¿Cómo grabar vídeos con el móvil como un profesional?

Hola, ¿qué tal? ¿Cómo están? Yo soy Eduard Hernández, realizador audiovisual de Politécnico Gran Colombiano. Hoy quiero darles unas recomendaciones a tener en cuenta en el momento de grabar con celulares.
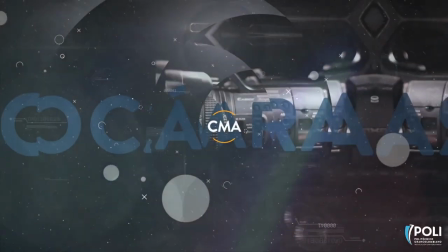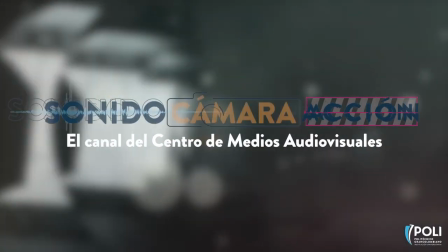Primera recomendación, grabar con la cámara trasera. Primero que todo, debes limpiar el lente de tu cámara.
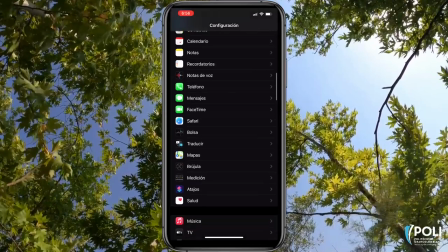[0:26]
Asegúrate que tu cámara esté configurada para grabar en Full HD. Es decir, ve a los ajustes de cámara y elige la opción de 1080p HD a 30 fotogramas por segundo.
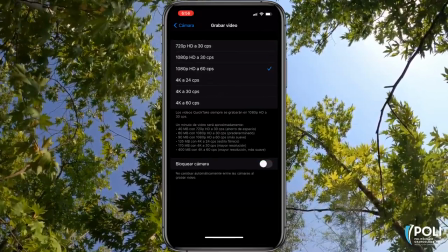[0:35]
De esta manera vas a tener mejor resolución. Si tu teléfono te da la opción de grabar en 4K, mejor aún.
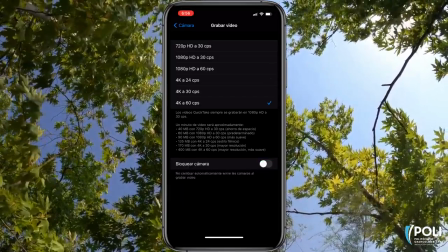[0:40]
Pero ten en cuenta que si vas a grabar en 4K, vas a necesitar mucho más espacio de memoria, y no siempre se justifica. Segunda recomendación, grabación en el modo horizontal y en modo vertical. Sí, ya sabemos que las stories de Instagram se graban en vertical,
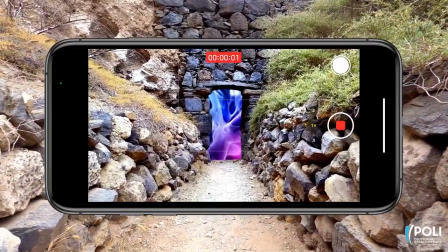[0:54]
pero si quieres que la gente pueda ver tu video en tamaño completo, o en un monitor o pantalla de TV, mantén tu smartphone en horizontal.
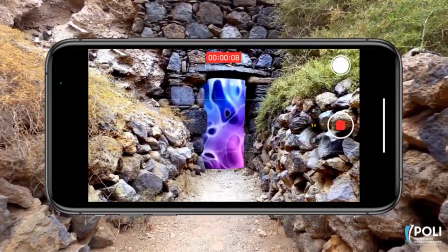[1:01]
Grabar un video con tu celular en vertical no parece un gran problema al momento que lo estás grabando, porque lo estás viendo en un aparato que es vertical.
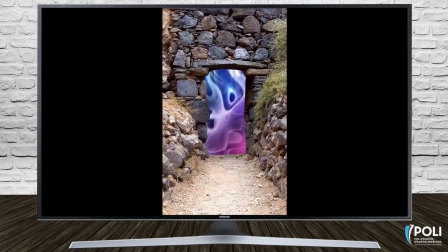[1:08]
Pero apenas quieras ver tu video en cualquier otro dispositivo, tu video va a aparecer en medio de dos barras negras verticales. Ten en cuenta, los ojos están ubicados de forma horizontal en tu rostro. Tercero, la estabilización de imagen es algo muy importante para nuestros videos.
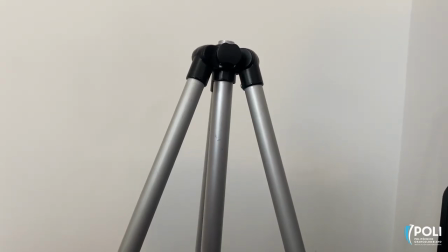[1:22]
Si tienes un trípode, úsalo sin dudas. Si no, no te preocupes, puedes hacer uno tú mismo, simplemente con un tubo de cartón de papel de cocina. Y listo, tienes tu trípode. Cuarto, la grabación de audio. Es algo muy importante en nuestras realizaciones audiovisuales.
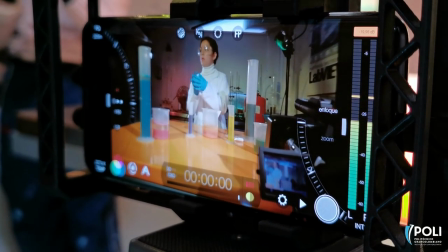[1:38]
Un audio mal grabado puede arruinar todo un video, y el micrófono de los smartphones no es excelente,
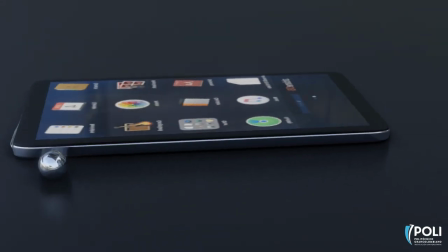[1:44]
pero al menos podemos tener un par de cosas en cuenta para asegurarnos de sacarle el mejor jugo.
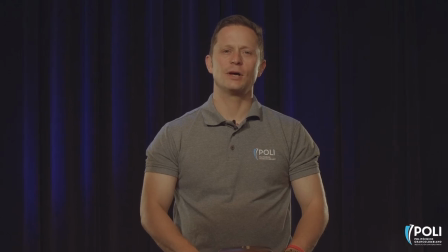[1:49]
Por un lado, intenta acercarte lo más que puedas al sujeto que está hablando, para aislarlo del ruido de fondo.
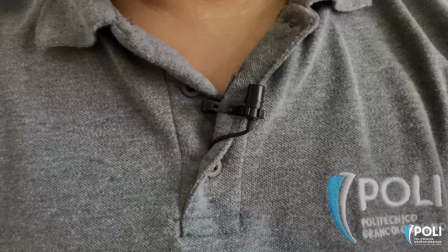[1:55]
Si tienes un micrófono externo para celular, utilízalo. Eso te brindará un mejor audio, sobre todo si estás en la calle. Quinto, la iluminación natural y la iluminación artificial.
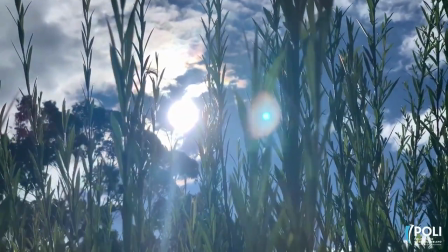[2:06]
La luz es algo increíble, pero cuando estás grabando video, puedes ser tu amigo como tu enemigo.
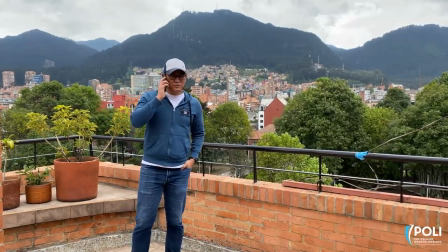[2:11]
Úsala siempre a tu favor. Cuando estés en exteriores, trata de encontrar una posición donde el sol llegue parejo sobre lo que quieras grabar.
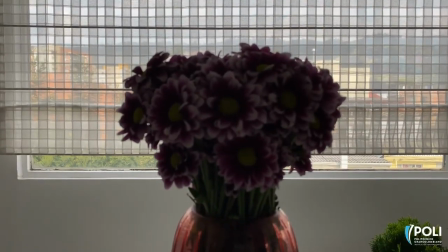[2:18]
Si algunas partes de tu plano se ven muy oscuras o demasiado brillantes,
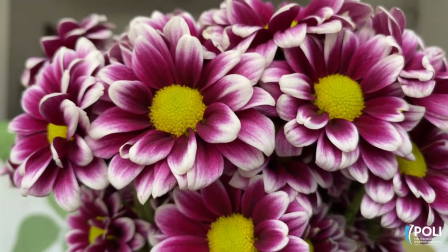[2:21]
muévete y trata de encontrar otra posición y ángulo que sea más favorable y que no tenga tantos contrastes de luz y sombra.
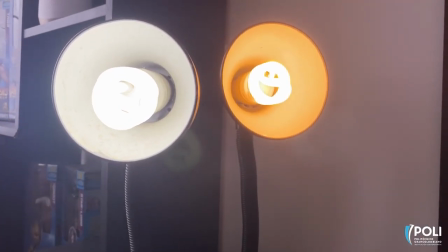[2:28]
También puedes utilizar unas lámparas caseras para reforzar la luz natural. Sexto, siempre que puedas utiliza la exposición y el bloqueo AF en
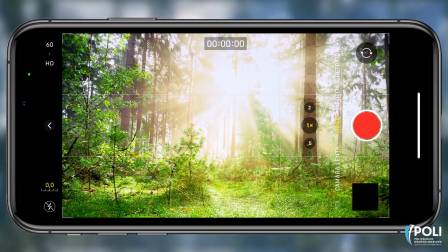[2:37]
modo manual Para evitar que tu teléfono inteligente ajuste la exposición y el
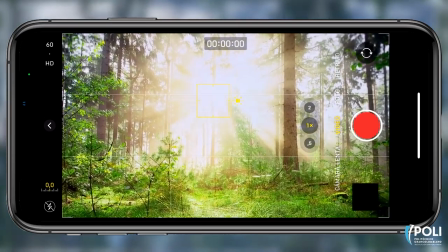[2:41]
enfoque mientras estás filmando Intenta presionar y mantener el dedo en la pantalla para activar
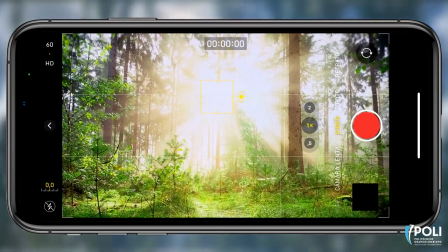[2:46]
la función de bloqueo AE Exposición automática y AF,
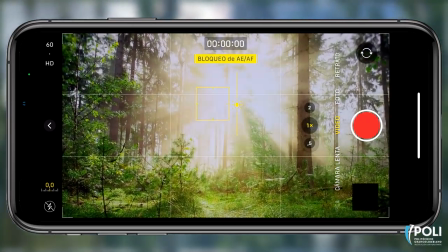[2:51]
enfoque automático De esta manera podrás bloquear y ajustar la exposición y enfocar un área específica de la pantalla Séptimo,
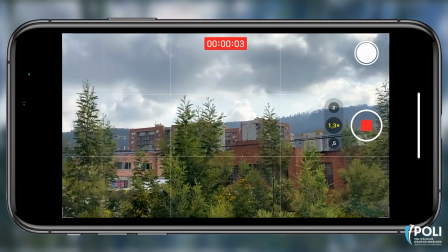[2:59]
el zoom digital evitarlo siempre Sabemos que quieres que tu video no sea estático y muestre todo lo que sea interesante,
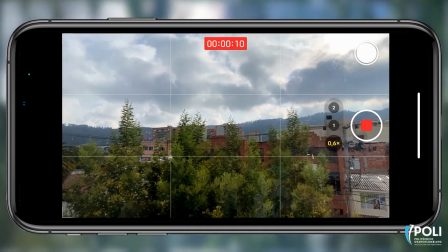[3:05]
ojalá de cerca, pero si te dedicas a mover la cámara rápidamente e ir de zoom in a zoom out de forma violenta, el resultado será pésimo.
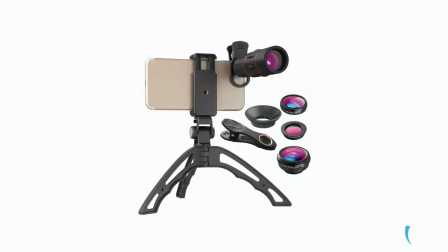[3:13]
De no ser que tengas lentes para celular intercambiables, evita hacer el zoom digital. Ahora bien, teniendo en cuenta estas recomendaciones técnicas, quiero mostrarte algo del tema conceptual, ley de tercios y encuadres.
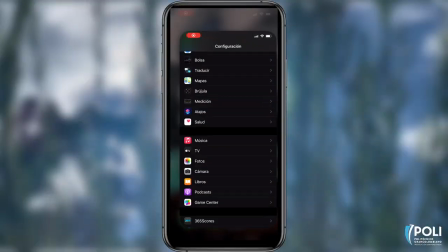[3:24]
La famosa ley de tercios. En tu celular, ve a la opción de cámara y activa la opción de cuadrícula.
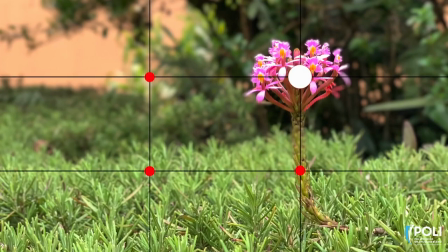[3:29]
La imagen quedará dividida en 9 partes iguales y los 4 puntos de intersección de esas líneas son los que van a fijar los puntos adecuados para situar el centro,
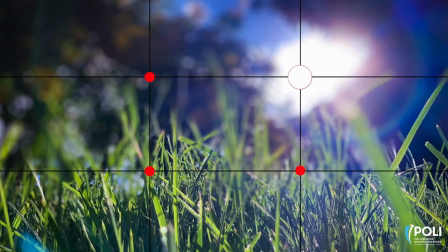[3:38]
o centros, de interés de nuestra foto. De esa forma estaremos rompiendo con la común costumbre de situar a nuestro sujeto o elemento protagonista justo en el centro del encuadre.
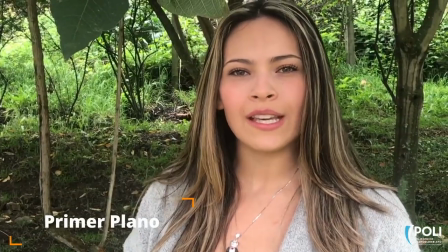[3:47]
Ahora hablaremos de los planos. Vamos con el primer plano. En este tipo de encuadre el plano se corta en los hombros y sigue hasta la cabeza.
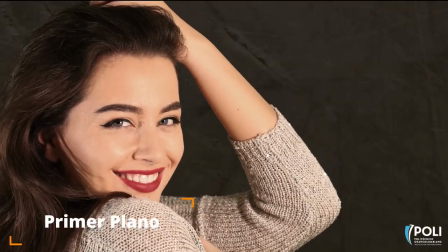[3:55]
Es el más utilizado en fotografías, donde queremos resaltar el maquillaje o el rostro. Acerca al espectador mucho más al sujeto.
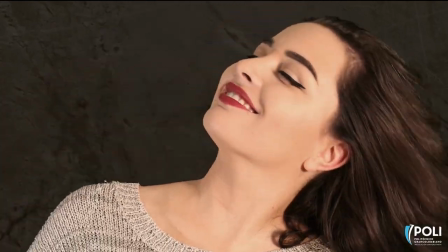[4:01]
También se conoce como primer plano menor o plano de retrato. Plano medio.
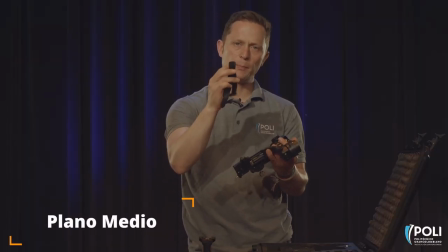[4:06]
En este tipo de plano aparece el sujeto de la cabeza a la cintura.